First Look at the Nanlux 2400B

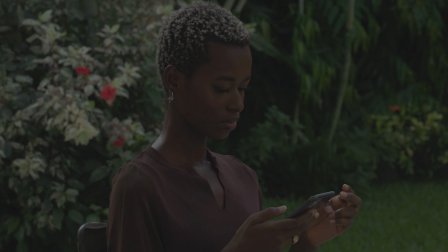(5:03)
just increase my aperture so from 2.8 I'm going down this looks like a decent exposure but you can see that it's actually toned down
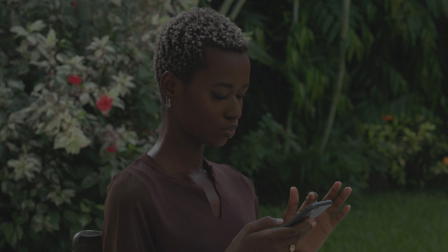(5:12)
and I'm at f5.6 we've also lost their depth of field and so
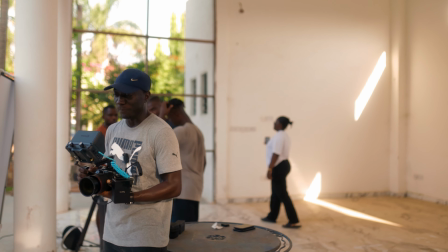(5:17)
it's not really as you know popping as I would want so this is where
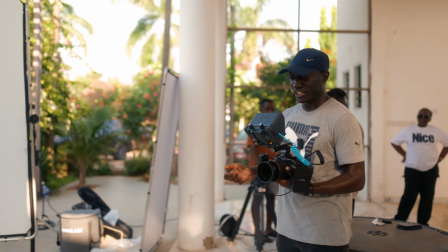(5:22)
you can still take your aperture down to 2.8 and now bring in your lights to the exposure that you want right so let's just go back to 2.8 now
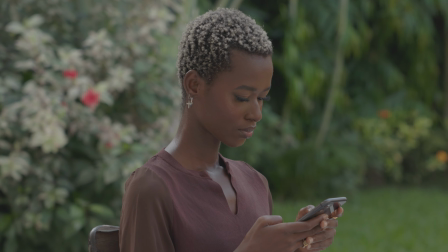(5:30)
again it's looking really really bright so I'm gonna start by dialing in my variable ND till I'm able to darken background to
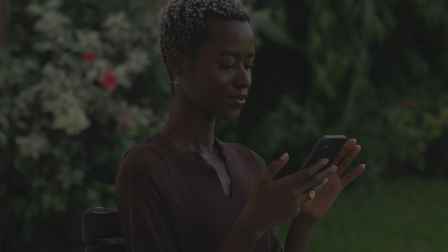(5:38)
the point that i like so something like this i feel looks good i really like it and i'm going to be doing handheld
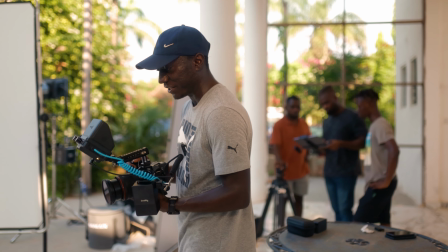(5:44)
so i can ask actually just like move from her face maybe down a little bit or go back up i can have that flexibility to do that if i want
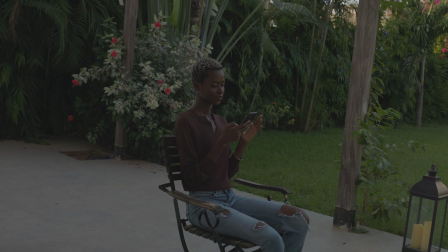(5:51)
to do a really wide one like i was saying i can just go all the way to 24 and this is the frame that we have
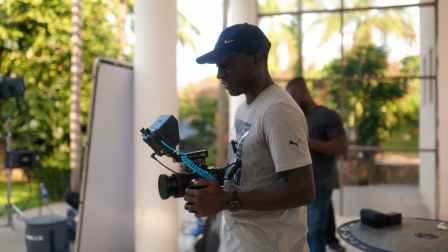(5:58)
so now that i've picked the frame that i want to start with we've underexposed the image we haven't added our lights yet i want to start with
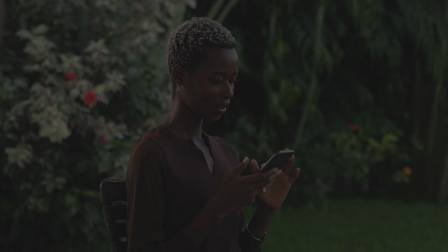(6:04)
the edge lights so let's turn that on and that is the FC500 yeah
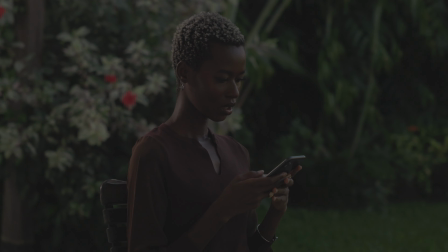(6:10)
now you can see what it's doing it just added a bit of separation in the back
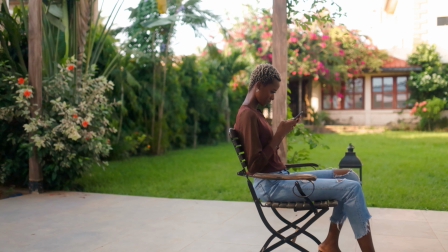(6:16)
what i will do next is add our main light so that's what we're going to turn on and figure out the position that
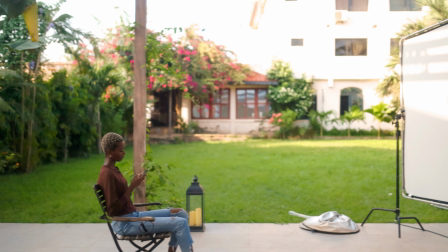(6:23)
is going to come from but already you can see that we do have some definition in terms of the light source so what we'll
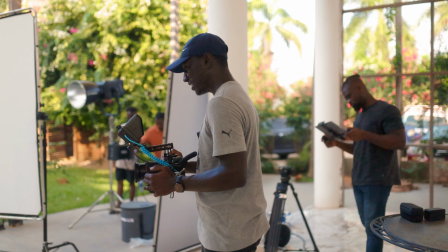(6:29)
do is just add to that and make it wrap around her face even better and
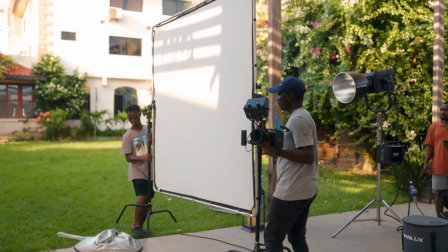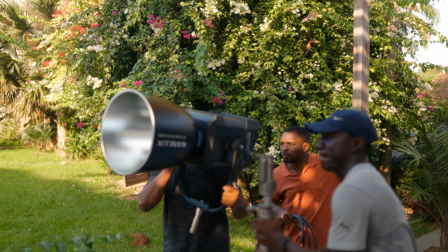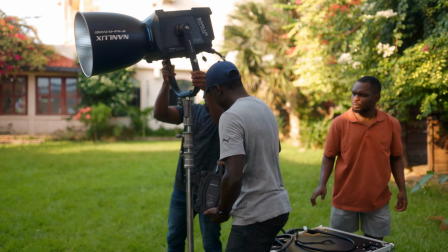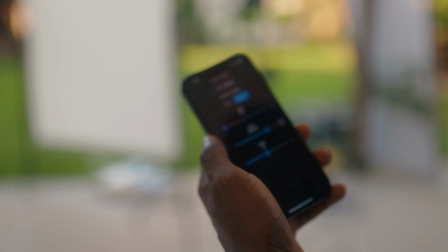(6:54)
the beautiful thing about the light is also the fact that you can actually control it with an app and so just by moving this I can turn the light on
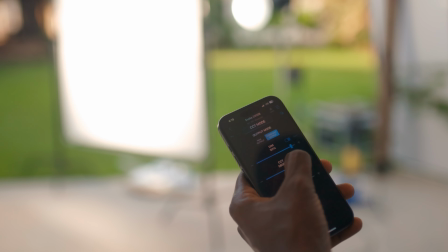(7:03)
or off and because we are plugged into the wall output from this building I just set it to constant output because I don't
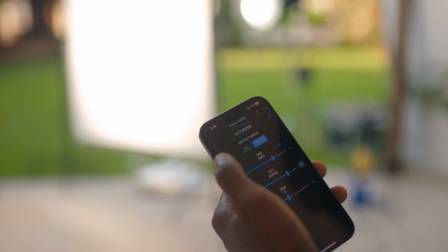(7:11)
want to use the maximum 20 amps that it would pull just in case we break a circuit but if you want to
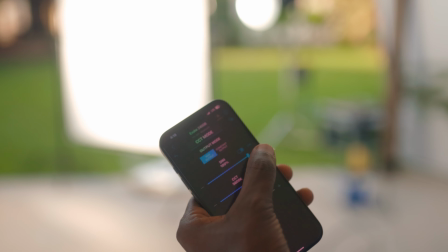(7:18)
push more out of the light you can just set it to max output and that just increases the power but I'm just going to set it to constant and then we'll
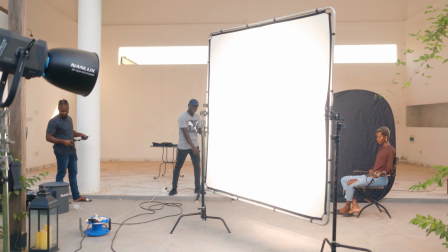(7:24)
see if we can use that.
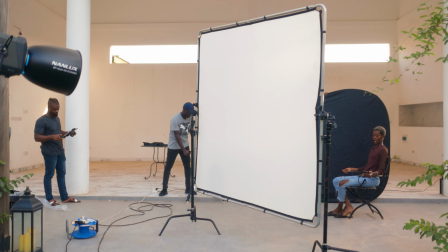(7:26)
Now one great thing about this light is even though it is powerful and powerful enough to be compared to the HMIs in terms of the output and stuff. I know that with the HMIs if you want to get power into them the whole process is cumbersome and if you turn it on you have to wait a little bit for the bulb to warm up to the correct temperature and all of that but this is actually really easy. All we did was make we connected from the ballast to the light head itself and then from there we went straight into the wall as you can see we're in the backyard of the house and this light is working we didn't need any electrical work nothing you also have two output forms you have the max output and the constant output at the max output you get a lot of draw from the light a lot of output and then it's drawing about 20 amps but because you want to be safe you know there are other things on in this apartment building in this house so we don't want to trip any circuits So we just set it to the constant output and we're still able to get enough light to light off the scene guys I'm gonna turn on
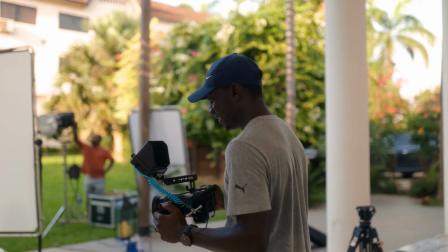(8:20)
The two four hundred B and let's see what that does if we like the position
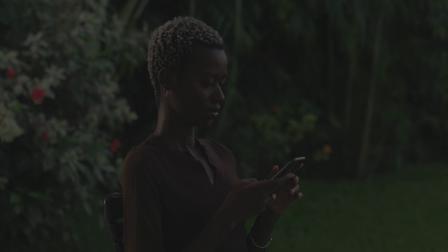(8:26)
Then we'll keep it or just make small adjustments so we get the lighting the way we want Okay, so let's increase it
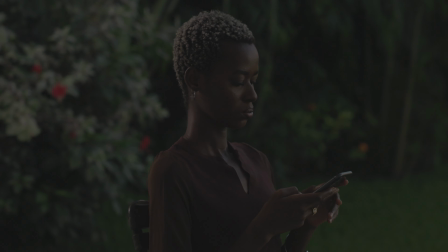(8:35)
What's the output now? Well, let's go up. Let's go all the way
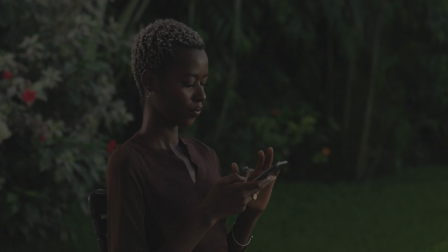(8:43)
More more more more more